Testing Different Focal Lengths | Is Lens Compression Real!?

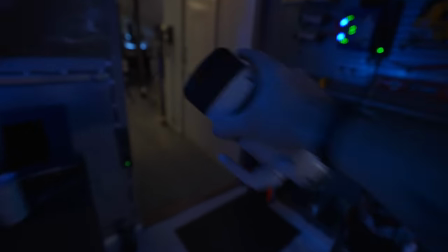(8:06)
This is a great range Let's do another experiment with the lens compression to show you exactly what happens Because when you are moving away from your subject
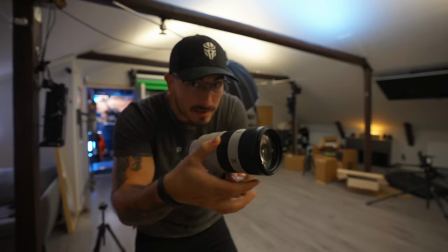(8:15)
and then at the same time like zooming in that changes the entire the
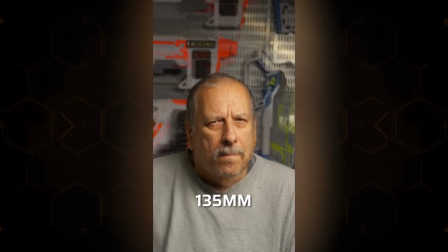(8:20)
entire view of the thing that you're taking a photo of or shooting
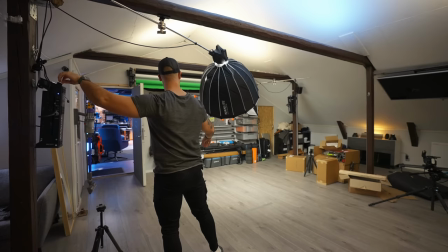(8:24)
a video of. Okay, let's do a new scene here. Woop, woop. 13. Okay.
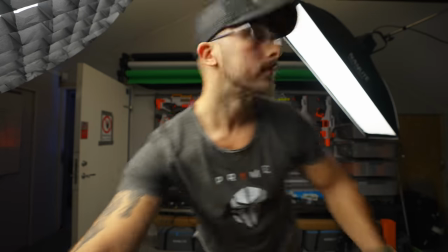(8:31)
Bort here. Okay, let's see if we can see it down here. Okay, so if we align the camera to be as close to my face as possible,
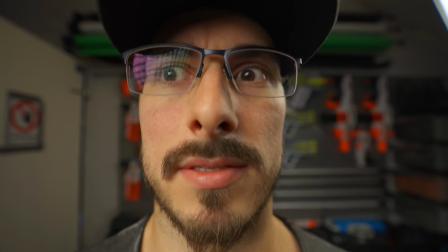(8:41)
while still maintaining focus, that would be this.
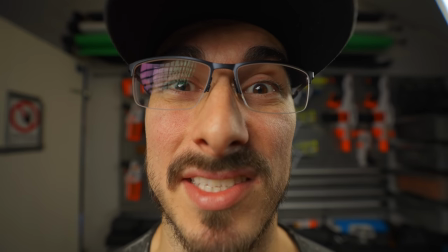(8:45)
It feels very strange sitting this close to you, but everything for the sake of science.
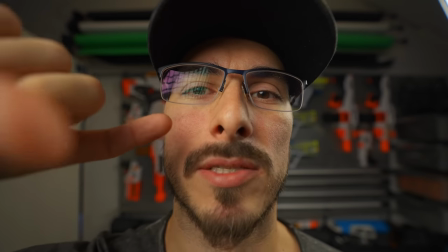(8:50)
This looks strange because we are approximately 15 centimeters from the camera lens.
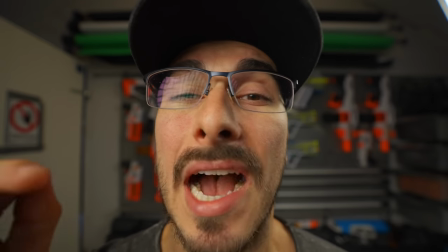(8:57)
But if I were to go up to 200 millimeters right now, I would have to move this camera way back,
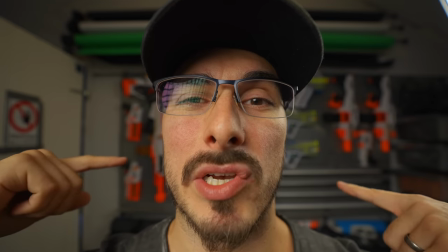(9:02)
which would also change how the background looks and me as a person looks,
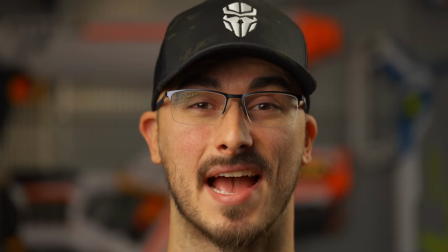(9:08)
because we are moving the camera back. And now, what you're looking at is a 200mm lens on the camera,
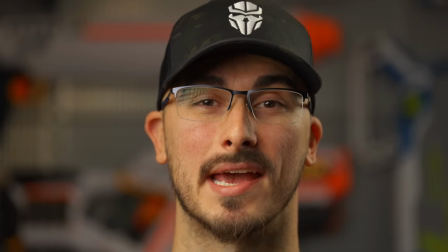(9:14)
placed approximately three meters away from me as the subject.
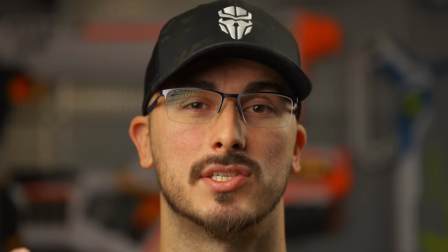(9:19)
So my facial features are not actually changed, it's more about the perspective of the camera.
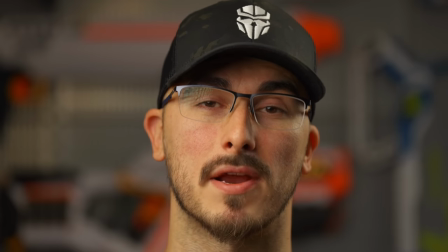(9:25)
But that's also one of the reasons why we use different lenses to be able to get different framing, and to be able to get a 200mm lens and take a headshot,
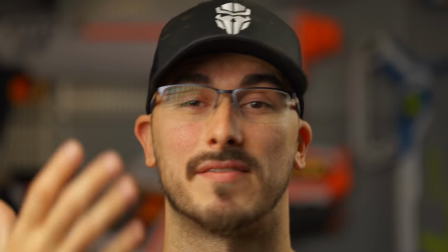(9:33)
which is more flattering than just having a 16mm lens up my face. Each lens has its own purpose and you can't say that just because you have one lens you can achieve all the same shots.
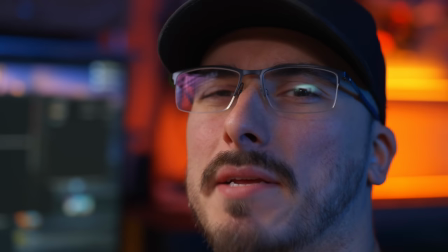(9:49)
If I were to try to vlog with a 70mm lens it would look like this.
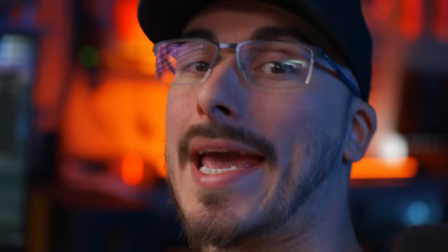(9:53)
And now I'm stretching my arm as far away as I possibly can from my face.
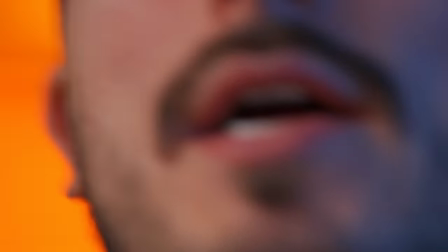(9:58)
And if we were to go up to a 200mm lens it would look something like this.
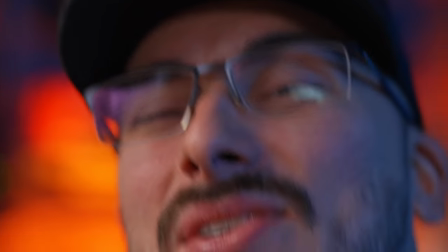(10:03)
It's And I kind of kind of goes to show that even though you can get the same kind of look with a 16
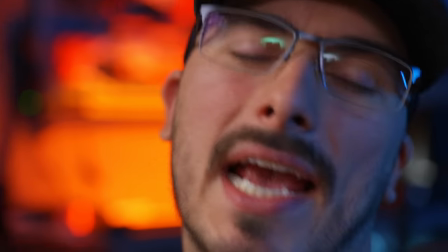(10:11)
millimeter as a 200 millimeter if you want you can't get the same look with the 200 millimeter lens as you can do with the 16 And different lenses for different purposes I hope that you liked this video and if you did please do give it a thumbs up and don't forget to subscribe if you're Here for the first time. Okay link in the description. All that good stuff. Peter from Sweden. Say goodbye